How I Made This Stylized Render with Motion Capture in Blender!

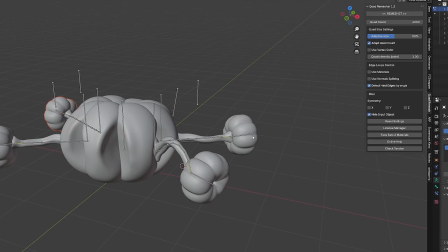15:08 Once the car pumpkin was fully rigged up, it was time to animate. I just started grabbing all the controls and trying to condense the pumpkin inside of itself.
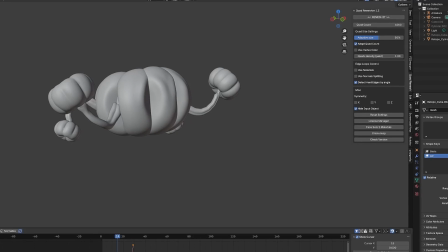15:15 I really wanted that transformation to feel visceral. I wanted you to be like, oh wow, the pumpkin exploded.
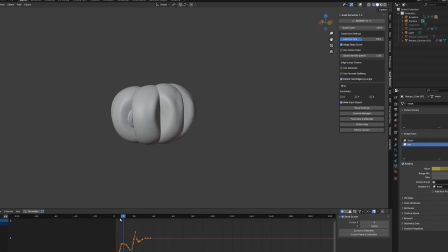15:21 Where did this car come from? It needed to feel sudden, but also have a whimsical Halloween, you know, a pumpkin kind of vibe to it, you know?
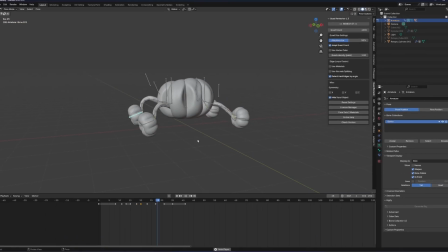15:30 Anyway, here's the final result of that little animation.
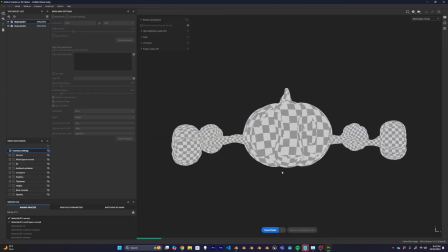15:33 I then just added some simple headlight materials, and then took this guy in to Substance Painter to build out the actual pumpkin and vine textures.
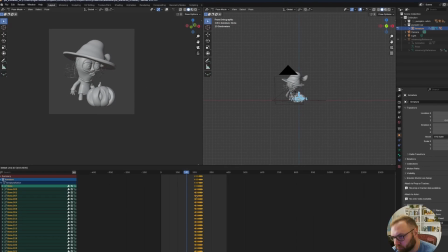15:42 And I just appended in the pumpkin rig, as well as its action, right into the animation file that I've been working in.
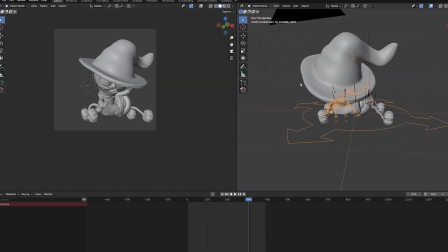15:49 From there, it was just a matter of matching up the mocap from The Witch and the pumpkin rig animation to make them come together and feel like one thing.
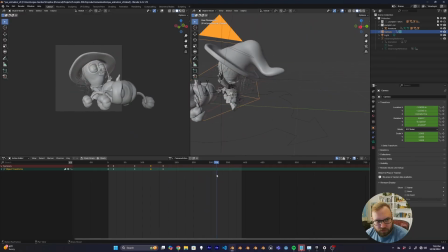15:57 After a little bit of fine-tuning the poses and the timing, I was able to just parrot my witch directly to the pumpkin rig, and just like that, she's driving a pumpkin, dude.
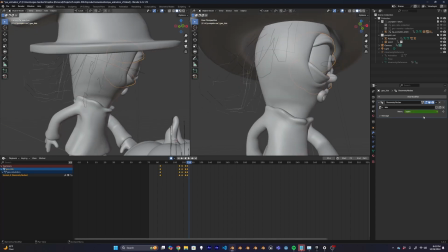16:08 So, for both the eyelids and the mouth, I'll create different sculpts to represent different expressions and swap between them similar to claymation.
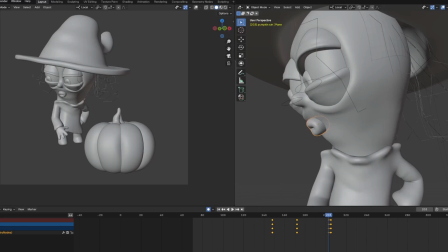16:17 And the same thing goes for the mouth. In this little short render, I only made three different versions of the mouth.
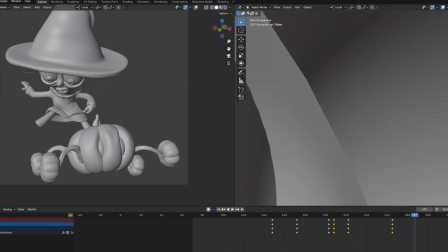16:22 I made a closed one, which are like some puckered lips. I have this ah vizine, which is sort of like an evil kind of laughter.
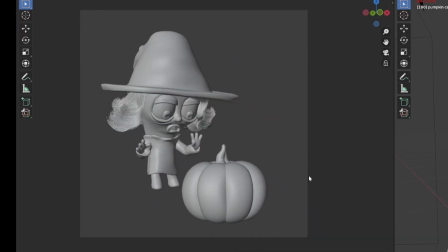16:30 And I also have an ah shape. I mean, come on, we're still talking about animation. The idea is this is the illusion of motion.
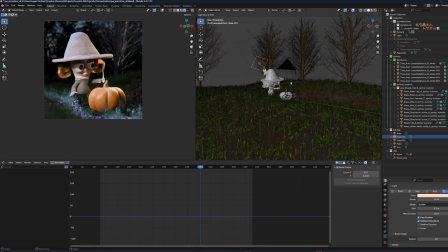16:40 So without going too in-depth on the rest of the scene,
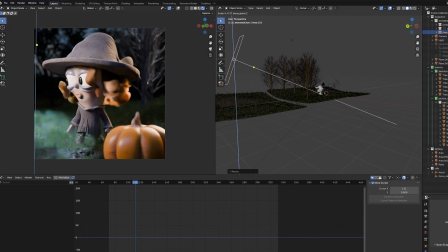16:43 I did a base lighting setup that's supposed to be kind of like a backlit nighttime moon vibe because I wanted the headlights from the pumpkin to carry most of the warm lighting in the scene.
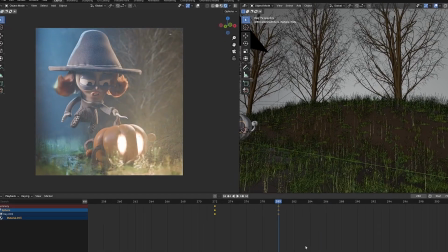16:52 As for the actual environment, all of my nature assets are using a blender add-on called Botanique.
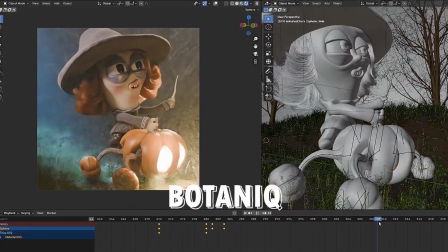16:58 I love using Botanique because it handles all my grass for me, all my trees. There's so many different things I can just grab and place into the scene.
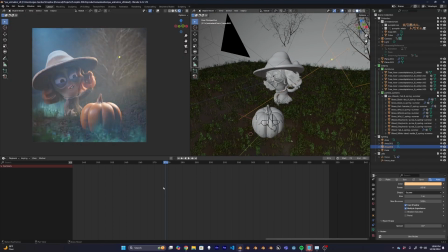17:06 And anytime I know I need to do an outdoor scene, it's definitely the tool that I rely on.
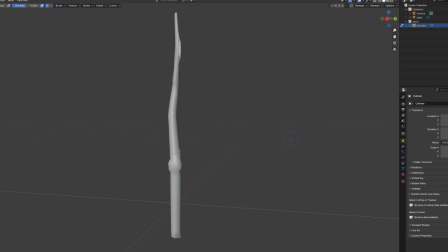17:11 And the final thing that I did to top off this render is I replaced this little temp wand with an actual sculpted magic wand. sculpted a bunch of little cavities
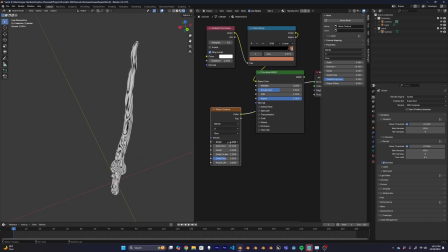17:20 and crevices in it and just gave it a little procedural glossy wood shader and bam magic wand and so there you have it my entire process for creating a stylized Halloween render using blender 3d and rococo motion capture